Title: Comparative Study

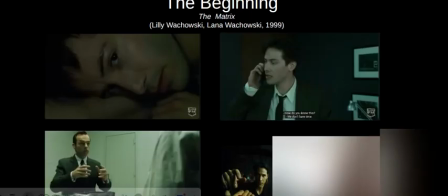For our second film, The Matrix,
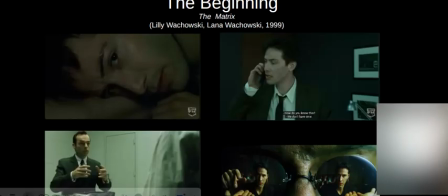we have an extreme close-up of our protagonist Neo, who is waking up in front of his computer screen. It is a shot like this to hint his imprisonment within the Matrix for scene 1. The next scene, we have a medium close-up of Neo, who is being contacted by Morpheus to escape the office building.
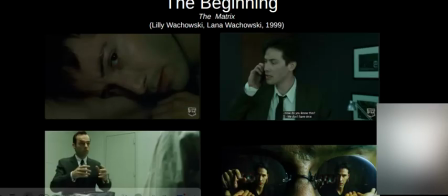Scene 3, we have a low over-the-shoulder angle of Neo to show the tension of the interrogation from Smith, who has apprehended Neo. Scene 4, we have an extreme close-up of Morpheus' glasses reflecting Neo's and Morpheus' hands.
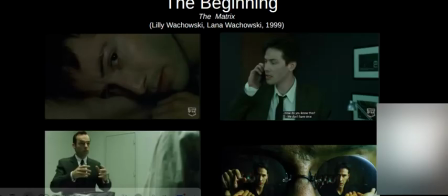one holding the red pill and the other holding the blue. It was done on purpose to show Neo's two paths to choose. The red pill path, discover the truth, or the blue pill, forget everything.
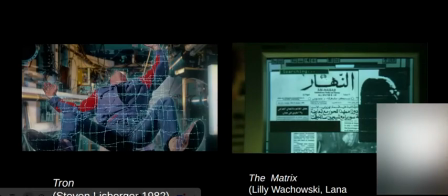Cultural context. While both Tron and The Matrix do embody the idea of man versus machine,
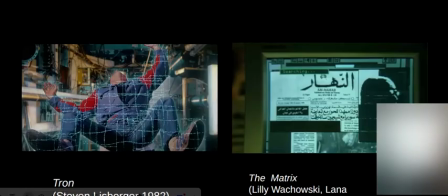Tron's lighting incorporates cooler colors such as blue and has polygons that relate more so to the arcades rather than computers themselves. The Matrix, on the other hand, incorporates the color green to represent the more monochrome computers, which typically have a P1 phosphor, which typically display the color green more often than not.
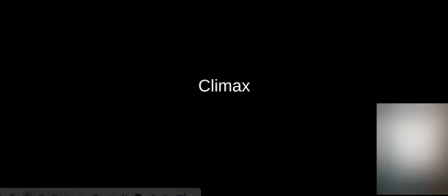Next up is the climax of the films, where the events are desperate and are at heightened times.
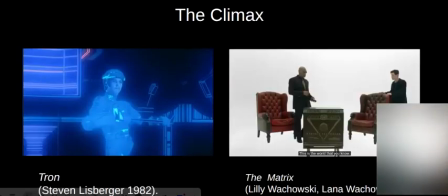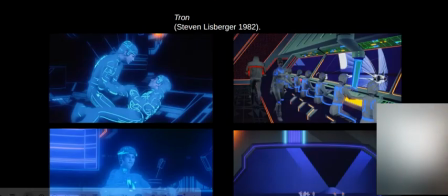For scene 1 of the climax, we have a long shot of Flynn, who's attempting to nurse Ram back to health. The set and the character's armor simulate neon as a futuristic aesthetic, which is more common during the 1980s since blue is normally an unnatural color and is more man-made.
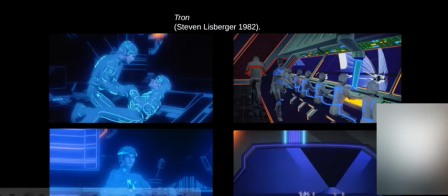Scene 2, we have a long shot of the headquarters in Center City, and we have the red character who's likely controlling the characters wearing the blue armor who are slaves. Scene 3, Flynn is infiltrating Center City as he controls the ship.
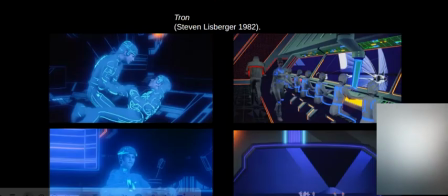Once again, incorporates the colors of blue and neon colors to show the sense of advanced technology. Scene 4, this is a shot at extreme wide view, revealing the entrance to Center City.
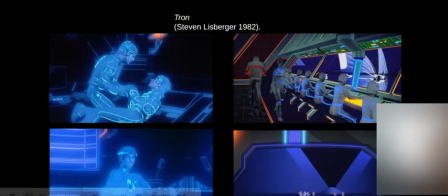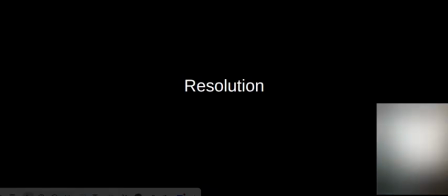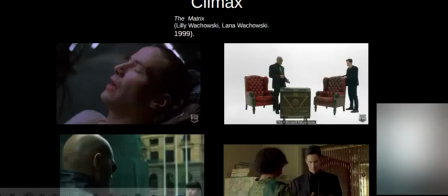Scene 1 of The Matrix, we have a close-up of Neo who is hooked up to the machinery getting transported into his digital conscience.
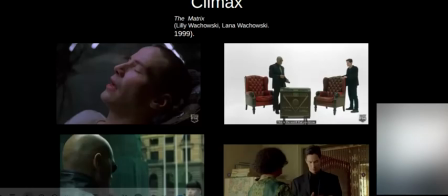It is also important to note that scenes different from the various ones, such as the color scheme. Scene 1 of the film has much cooler and more natural coloring than the usually green hue throughout the film.
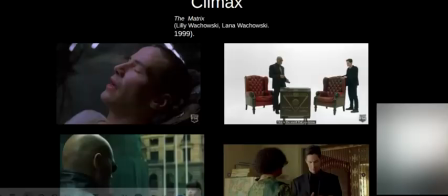Scene 2, we have a wide view of Morpheus and Neo in an empty white room. The whiteness of the room implies that everything in the Matrix isn't really there and nothing more than a projected image into the people's
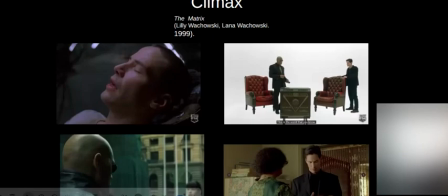heads created by the machines. It reveals that the Matrix is really nothing more than a prison to the senses. Scene 3, there's an over-shoulder shot of Morpheus as he's walking along the city. Scene 4, in the last scene, Neo is consulting the Oracle, who tells him that he or Morpheus will die.
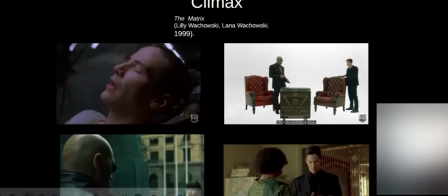We have a slight high angle and over-shoulder shot.
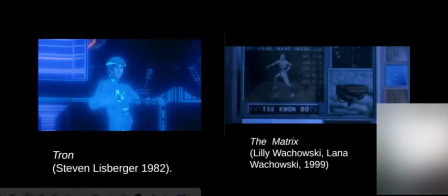Cultural context 2. Tron was one of the first computer movies.